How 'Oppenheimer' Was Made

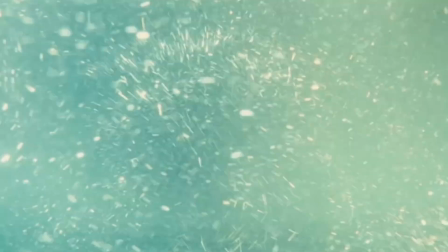[4:07]
A lot of the particle sequences could have been done with CGI, but Nolan wanted the realism of filming them with an actual camera.
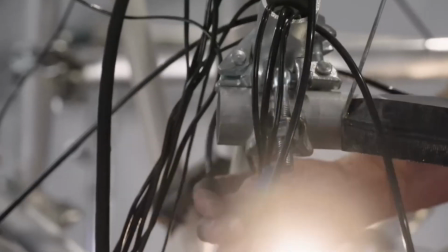[4:15]
The first crew member who Nolan showed the script to was his VFX supervisor, Andrew Jackson. It's funny because people think that there were zero visual effects in this film, which isn't true, it's just there were no completely CGI shots. Scott Fisher was in charge of special effects, and the two worked very closely to create these visuals.
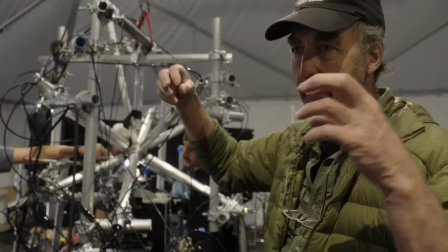[4:35]
They would do tests with magnets, sand, and water with specific lenses made for these sequence, built by Panavision to be able to shoot underwater and close up.
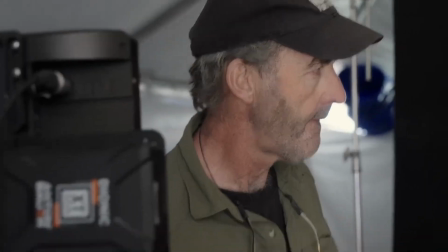[4:43]
Andrew and Scott created a huge library of visuals that Chris was able to pull from in his edit.
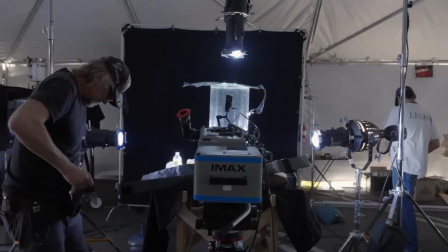[4:49]
Most of the time on set, visual effects and special effects were bundled together.
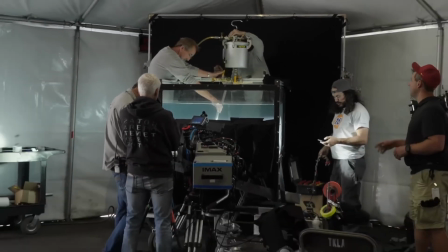[4:53]
The VFX crew traveled along with the entire crew during filming, which is unusual for big studio movies as they usually rely on doing the effects after filming.
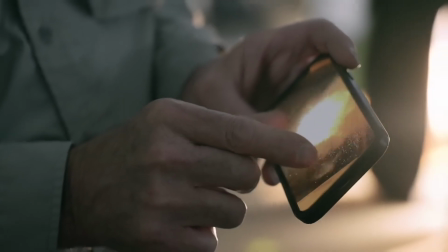[5:02]
In a Nolan film, everything you can do for real, you do.
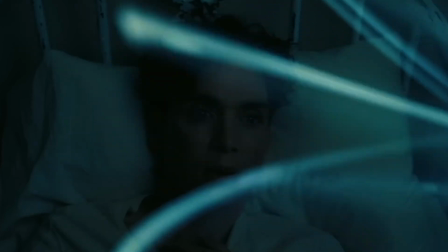[5:06]
For example, the scene where Oppenheimer is viewing the world in the quantum dimension was all filmed for real in camera. Chris is almost in the bed with me with some fucking thing that's going around in front of the camera for real and and people will look at that and they think oh that's you know done in post but it's not it's just like spinning this thing that you see and it's all for
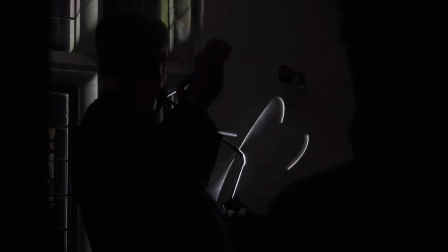[5:28]
real
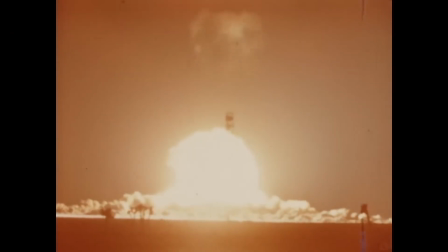[5:32]
to create the visuals for the atomic bomb they had to figure out a way to do a smaller
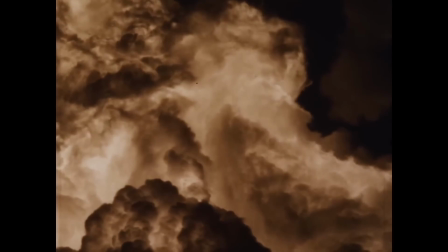[5:37]
explosion that was repeatable from multiple angles they used 60 gallons of
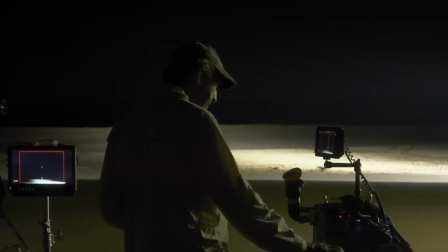[5:41]
gasoline with explosives aluminum powder and black powder to create the visual nolan believed that an all cg shot wouldn't feel personal enough to the audience, so they created many practical techniques to further immerse the audience, and the end result was magical.
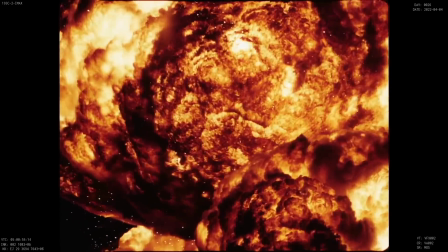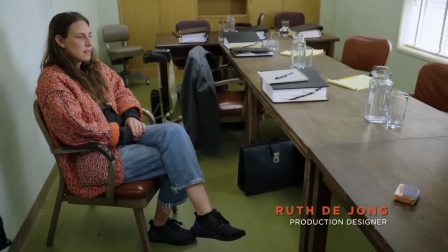[6:05]
Production designer Ruth Dijon created beautiful sets, most notably the recreation of Los Alamos, the place where they actually built the gadget.
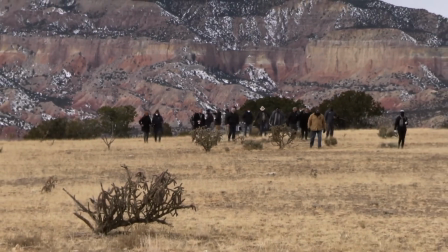[6:13]
Nolan wanted to honor the time period, but didn't want anything to distract the audience from the story.
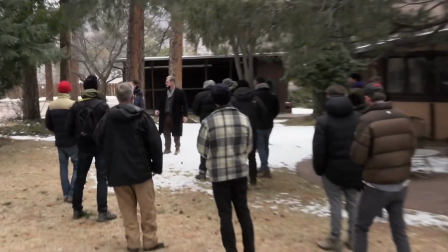[6:19]
Present-day Los Alamos has been modernized with a Starbucks and a shopping center,
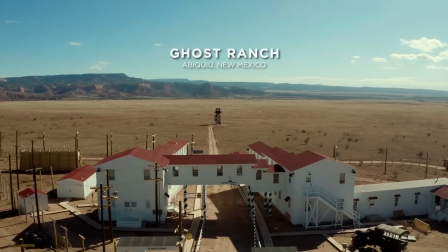[6:24]
So the crew built their own Los Alamos set at Ghost Ranch in New Mexico, and it shares the same mountain range as the real place.
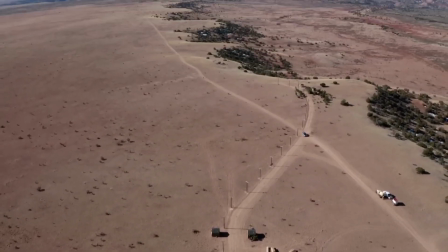[6:31]
The real thing is massive, so building a one-to-one set wouldn't really be feasible.
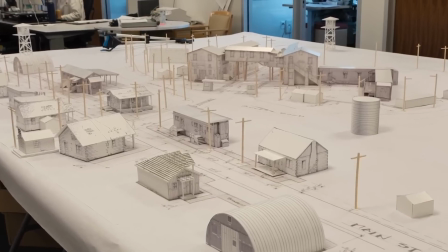[6:36]
Ruth and her team created a miniature model of the entire town, and Nolan and Hoytema were able to map out where they would put their camera,
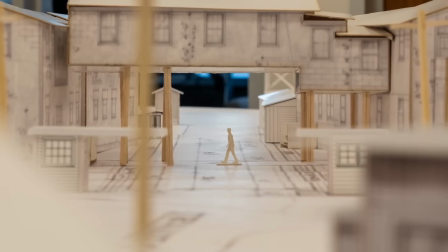[6:43]
effectively eliminating any buildings that wouldn't be in the frame.
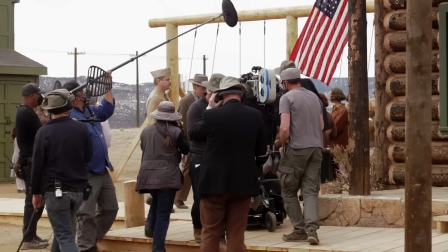[6:47]
They were able to play with perspective and only build the front of some buildings as opposed to the entire structure.
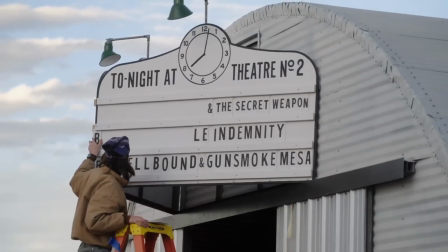[6:53]
Hotema says when they left the location, he felt Ruth built the set perfectly. They used exactly what they needed and didn't need anything more.
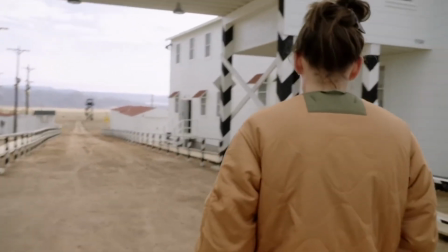[7:01]
This looks like it's massive, but these two buildings, if we look back, they're only five feet wide.
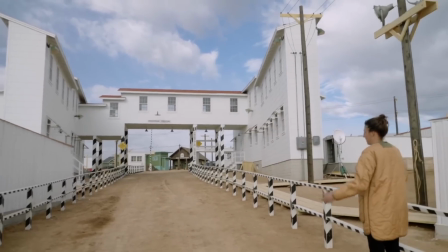[7:06]
We tried to play with forced perspective and just some cheats to help us get scale. There were multiple times in the movie where they filmed in the actual locations.
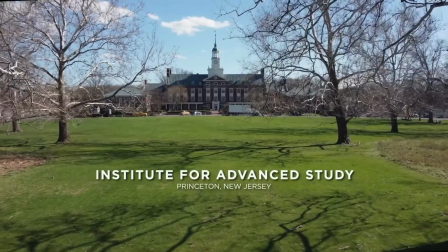[7:15]
Oppenheimer's house, the lodge, the office, and Princeton were all filmed at the real sites.
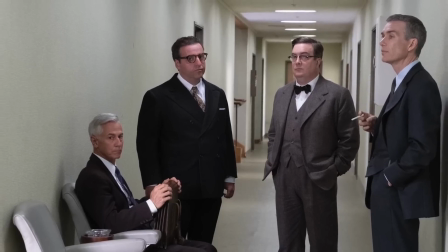[7:19]
The scenes with Oppenheimer's security hearings were filmed in a small set,
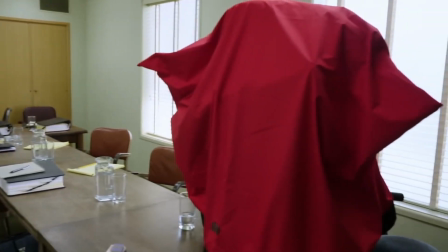[7:24]
which was meant to mimic the pressure Oppenheimer felt being in a tight room questioned about his life.
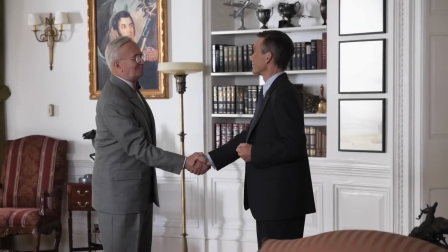[7:29]
Another notable set in the movie was the Oval Office. Actor Gary Oldman, who plays President Truman, was only available to shoot for one day.
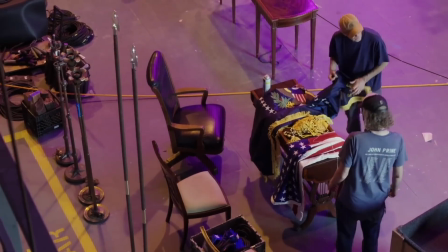[7:38]
Five days before filming was set to start, the Oval Office set that they were originally planning to shoot in became unavailable.
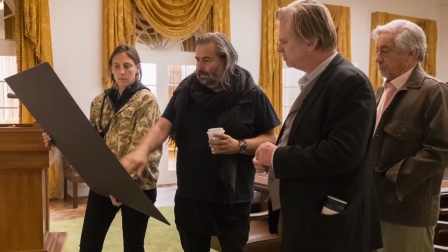[7:45]
They had to recreate and build the entire Oval Office set in that time.
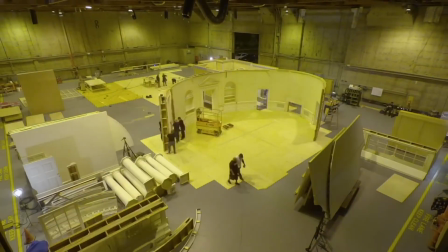[7:49]
ABC had a set that was packed up in storage, and they had to work quickly to set it back up.
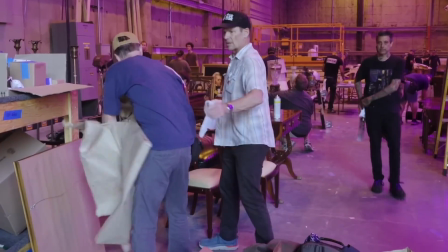[7:54]
It was missing many details like moldings, walls, and cracks in it, so they had to work entire days just to make it work in time.
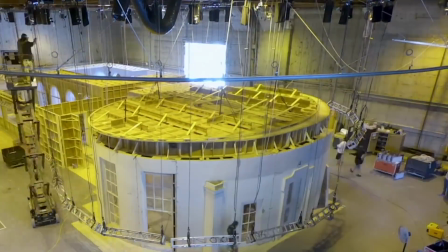[8:02]
By the time they shot the scenes, it still smelled like wet paint, but it worked.